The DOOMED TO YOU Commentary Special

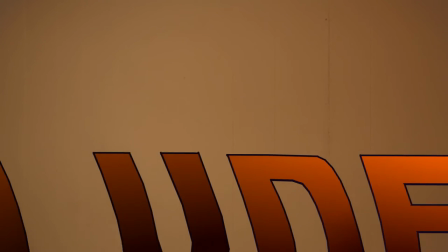56:22 I don't know how I did it. next level and here comes the reason why we can't monetize this episode and can't play is the use of this music but um
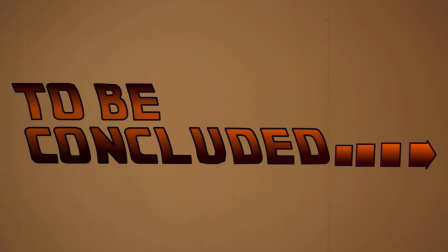56:31 100 worth it absolutely uh those vfx titles and this and then the
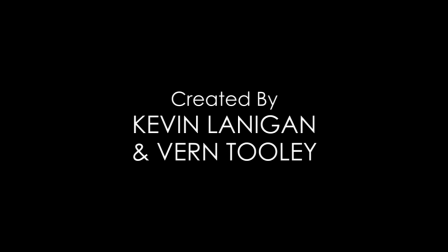56:35 next episode made by our friend ben christensen solid vfx artist if you have money give it to him absolutely and we're already done with episode four jeezy peets um yeah episode four um one of my i think the show only gets better and better as it goes along absolutely and that is my personal opinion and so we are coming up on my favorite
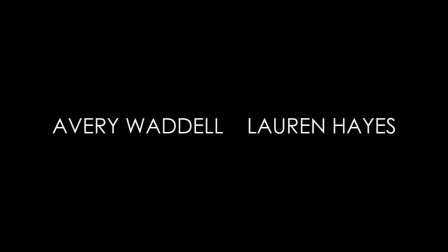56:55 thing i've ever written oh my god very and i'm just very excited about it we gotta sit through it is the same
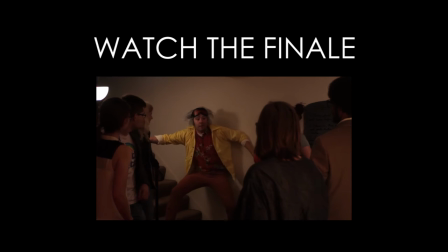57:03 take from the episode but it just goes on for a couple seconds more uh you see me turning my head away from lauren because i'm trying so hard not to laugh but i can't do it and and then when we finally when we finally cut I scream in agony um no
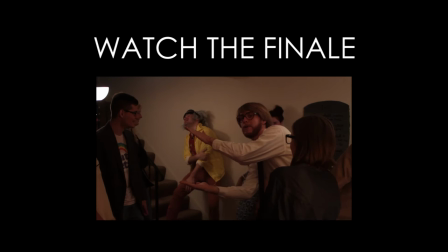57:19 one knows what to do it was a good moment I don't know why we did more than one take but we did you gotta get that one for safety in case like I
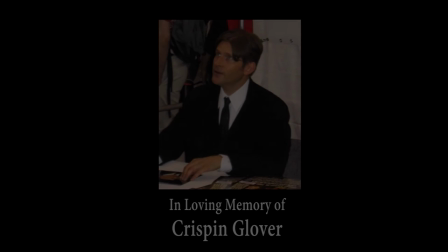57:27 don't know forest decides to take a shit on the SD card or something but really glad he did I forgot that was coming I forgot that was coming god bless I legitimately really love Crispin Glover and I'd be very embarrassed if he actually saw this summer's obsession with Crispin Glover makes me laugh a lot Also, I wrote two really good monologues that I enjoy a whole lot,
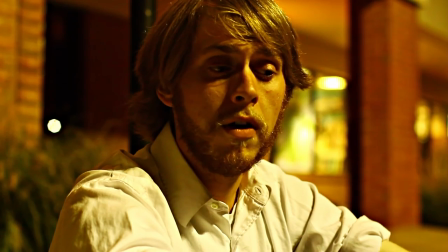57:47 and you cannot hear a word of either one of them because we play them over each other as we deliver them at the same time in the courtroom.
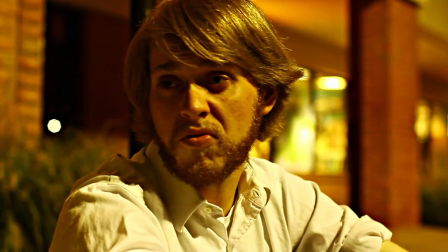57:53 But anyway, yes, this is our, like, second off-location shoot where we went outside the Petco that
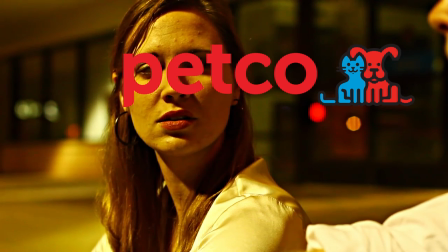58:02 Vern was working at at the time and that's caused us so many goddamn problems over the course of this show.
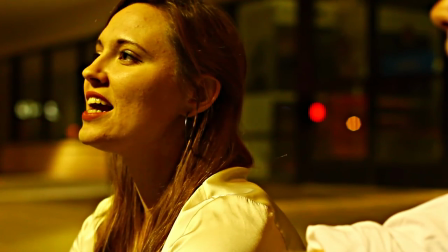58:07 Caused so many problems within my life. worth every second because we got this michael mann scene i i pitched
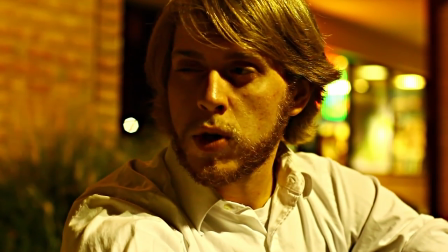58:16 it as wanting to look like the last scene of hobo with a shotgun but then i remembered that i'm the only person who's seen hobo with a shotgun so we went with uh michael
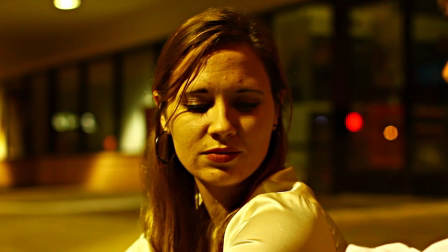58:24 man uh uh of course kills yes this is uh and
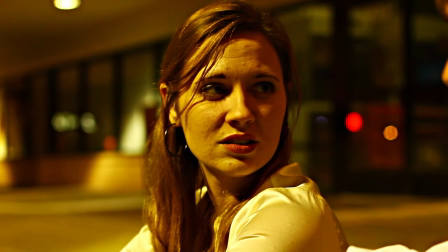58:30 we're not just saying it's because um the color hue in this is yellow but this is forest's
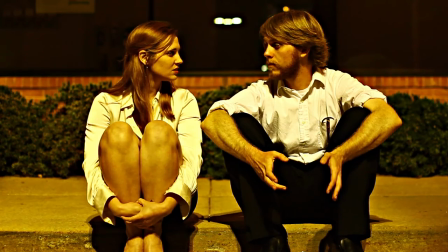58:36 golden hour a thing yeah and that bokeh
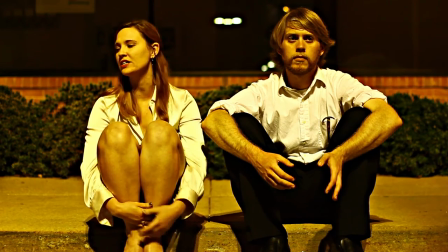58:41 oh my gosh this is a fun fun scene to shoot it was like i was dead one
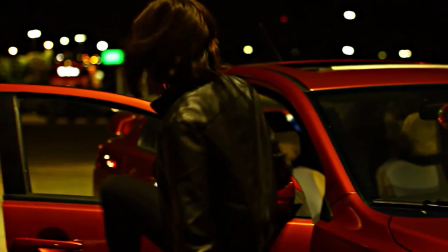58:47 of the few things yeah you were virtually props master who made two very good fake guns um the the idea
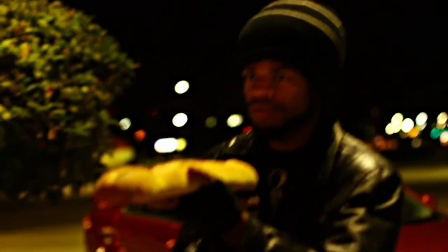58:53 for this scene kind of came from me watching like kill bill volume one and how she hid the gun in a cereal box and i was like well why don't we just put
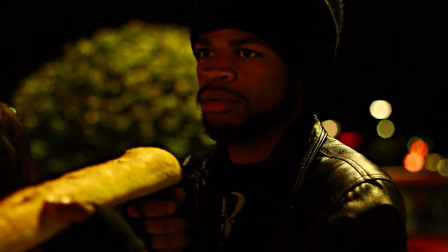59:00 it inside a toy um and breadco is having no part of this and is shutting off its lights um but yeah verne tooley made these two
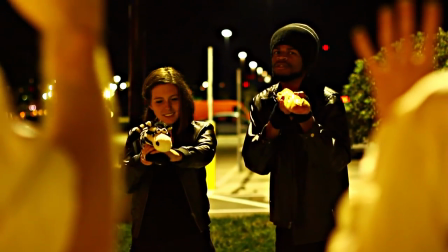59:08 great props and then was sick as a dog and could barely stand up i was like no no we i come i come do show um and
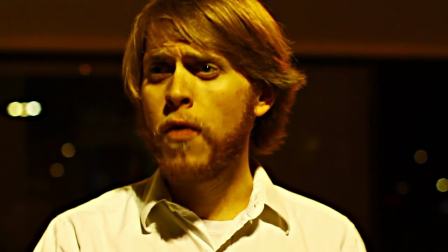59:15 forrest and i kind of forcibly um put you in bed and said we'd call you if we need you and we don't need you this is my favorite
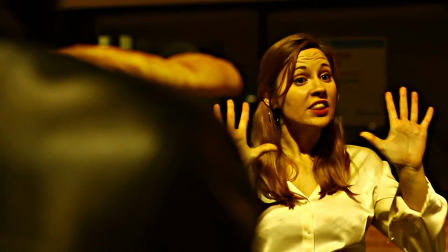59:23 shot of the show i take it back that rack focus um yeah but uh yeah verne tooley sick as a dog yep uh and it's
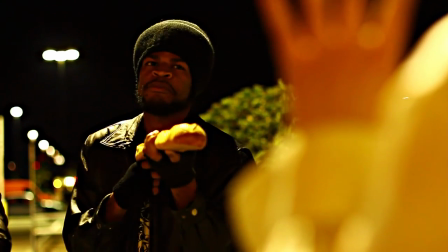59:30 probably because of where i was working at the petco where the pets go yeah i was sick as a dog because i encountered a lot of them i got the dog
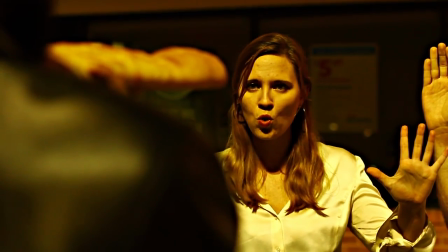59:38 flu oh i'm glad people made it through an hour of commentary to get to that joke this uh sequence this right here
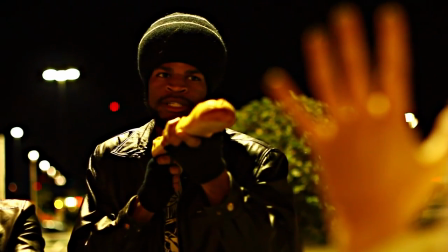59:46 was originally at the end of the script the first script that kevin gave me for episode five this was
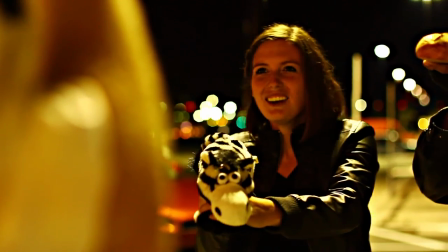59:52 the end of the episode that's right i built to the gunshot as opposed to cold open with the gunshot.
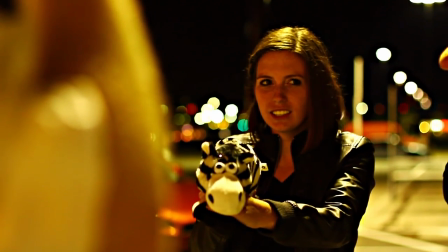59:57 But I thought, like, Kevin, are we...
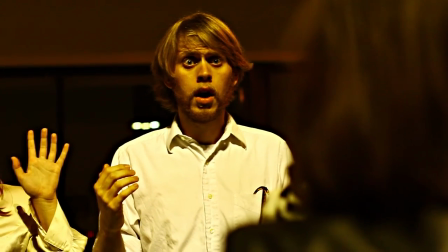60:02 We thought that Bigfoot was breaking into the studio. Bigfoot's coming out, another Kevin Lanigan short film that may eventually see the light.
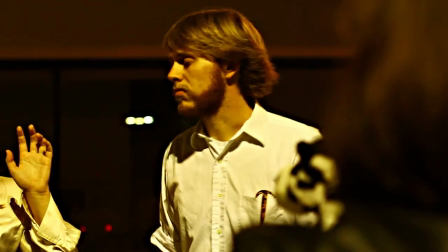60:10 I'm in that. But yeah, we thought that...
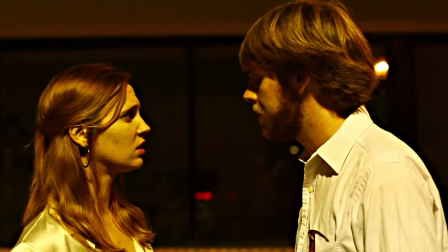60:16 Kevin and I talked about it, and I thought, like, let's kill Janet Leigh in the first 20 minutes of Psycho instead of in the last...